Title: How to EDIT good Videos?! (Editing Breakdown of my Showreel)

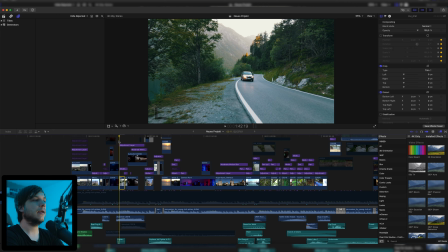This was actually, I'm going to turn off the animation. It wasn't actually shot with an FPV drone, which you could think.
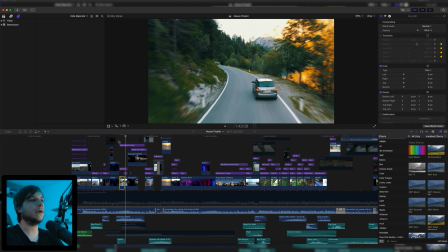It originally was just this clip. I just flew over the car, but since it was in 4K, I could punch in a little bit.
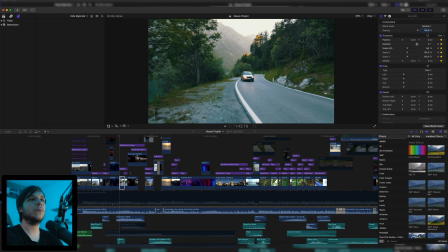I started at 102%, and then as the frames move forward, you can see I'm zooming in and also rotating it,
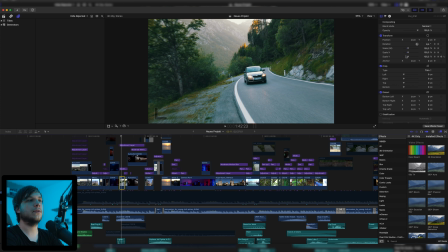and I'm doing all of that with keyframes, and then it just looks like the drone is turning and flying very close to the car, which in fact it didn't.
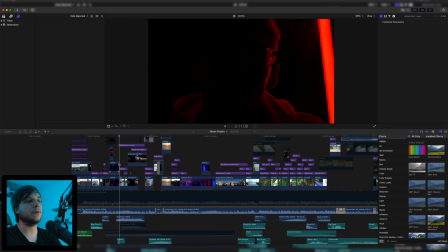And then of course my best tip for hiding everything that you're doing in animation or visual effects, just put a good amount of motion blur over everything.
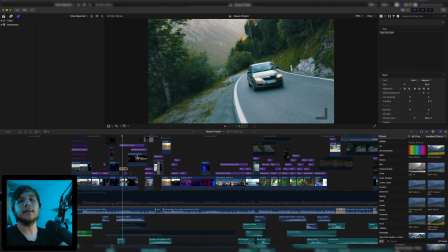This motion blur that I'm using is from Riot Nangle. Link to that is down in the description. You can download it for free. I'm not affiliated with him, but I think he makes one of the best, if not the best, plugins and effects for Final Cut, and most of them are free, so go ahead and download them. Also, I have my adjustment layer, which is also a plugin from him, because Final Cut for some reason doesn't come with an adjustment layer, and I have my LUT on this adjustment layer.
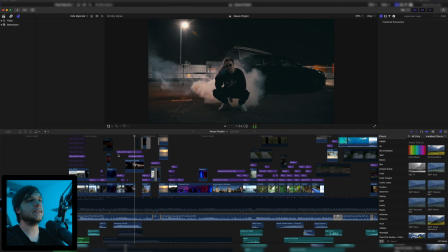Then we have a shot of this car, also one of my favorite shots that I ever did in a music video back in 2018, I think. It's speed ramped. In case you're interested how to do a good speed ramp, I actually made a tutorial about this exact shot where I showed you in depth how to speed ramp inside of Final Cut Pro and how to do it right. You can watch it right up here or right up here. I'm actually not quite sure because today I'm not shooting with my monitor that I'm normally using from Small HD to see myself, but actually with the flip out screen from the A7S III, and I don't know if this is mirrored or not. So in one of these corners you can watch this tutorial on how to speed ramp.
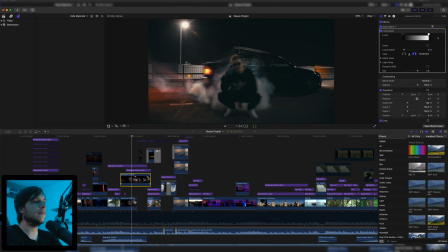Then next we have a transition where a lot is going on, but this is actually, I don't think this is a preset transition.
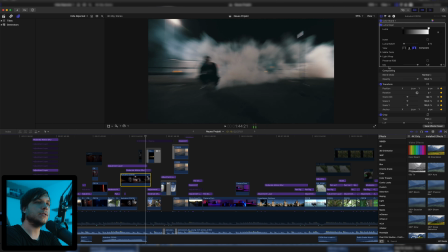I actually animated this. Let me just look. Yeah, I really animated it. You can see this is the clip of the car, and I just have a rapid scale up from 100 to 150, 200 and 250%.
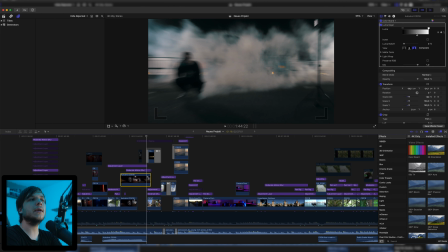And while this is happening, I have an animated Luma-Key where it just takes out the dark parts, and then you can see a little bit of the smoke that's left from the tires, and then it zooms in.
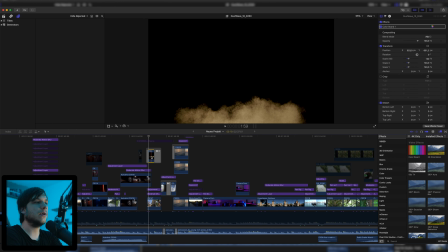And also to emphasize it, I have this stock footage clip from ActionVFX.
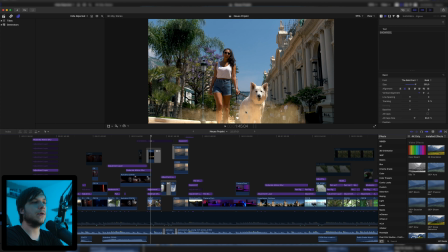There's also a link down in the description because this is also a free pack, and this is just also hitting down here to make the transition stand out even more. And then we have this next shot also in Monaco from the same music video that you can also watch right up here or here.
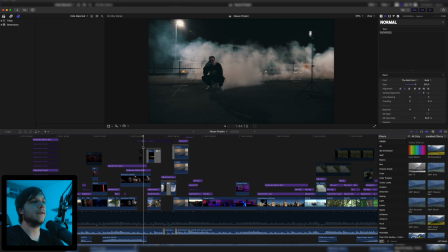I think it's here. And then we have this dust left kind of transitioning from the tires in the next scene, and we still have some dust.
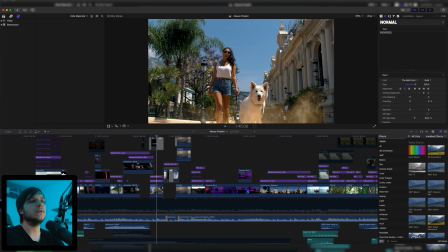And then also, just like in the beginning, talking about the sound design, you see a dog, so I added a little dog barking sound. But I think sound design deserves a single video, and I'm probably going to do one in the future, so if you're interested in that, be sure to not leave a like. You could also leave a like, but subscribe and also turn on the post notifications so you're notified when I'm uploading a video about sound design.
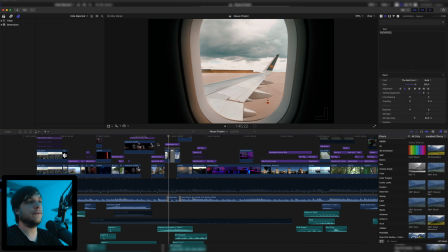Then we're moving into this shot. This is actually from, I think, 2017 I released this video. It's a travel video from Egypt, and I just used the same editing technique in my showreel as I did in the video itself. You can also find a link to it right up here or here. And this is just a match cut transitioned with a glitch transition.
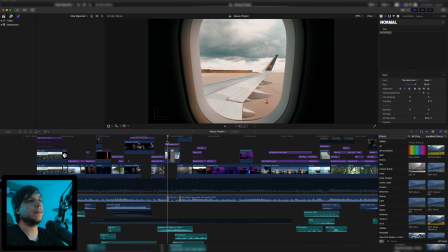I just have two of the same shots, one where the plane is still on the ground and then one where the plane is in the air.
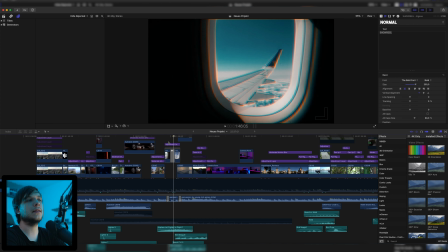And then I repeated the same motion 2 times, just moving into the window. And then we have this little glitch to glitch us in the air, from the ground into the air.
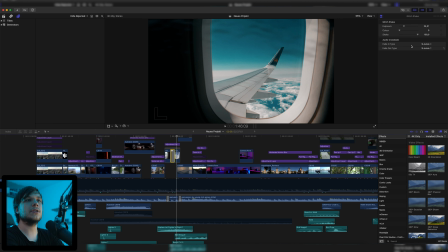Really cool, I think. This transition glitch shake is also from Ryan Nangle. As you can see, I'm using his transitions since 2017 and I'm still using them, so you should use them as well. Link down in the description, no affiliation. Then we have a Luma-Fade and also a real in-camera transition because I'm tilting the camera up, and then we have the water coming in and revealing the sunset.
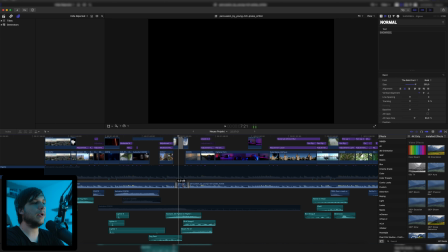And then there's also one great tip in the music. I just made a cut in the music right here and right here to when I'm in the air, and then I did not reposition the music. I just let it at the same spot.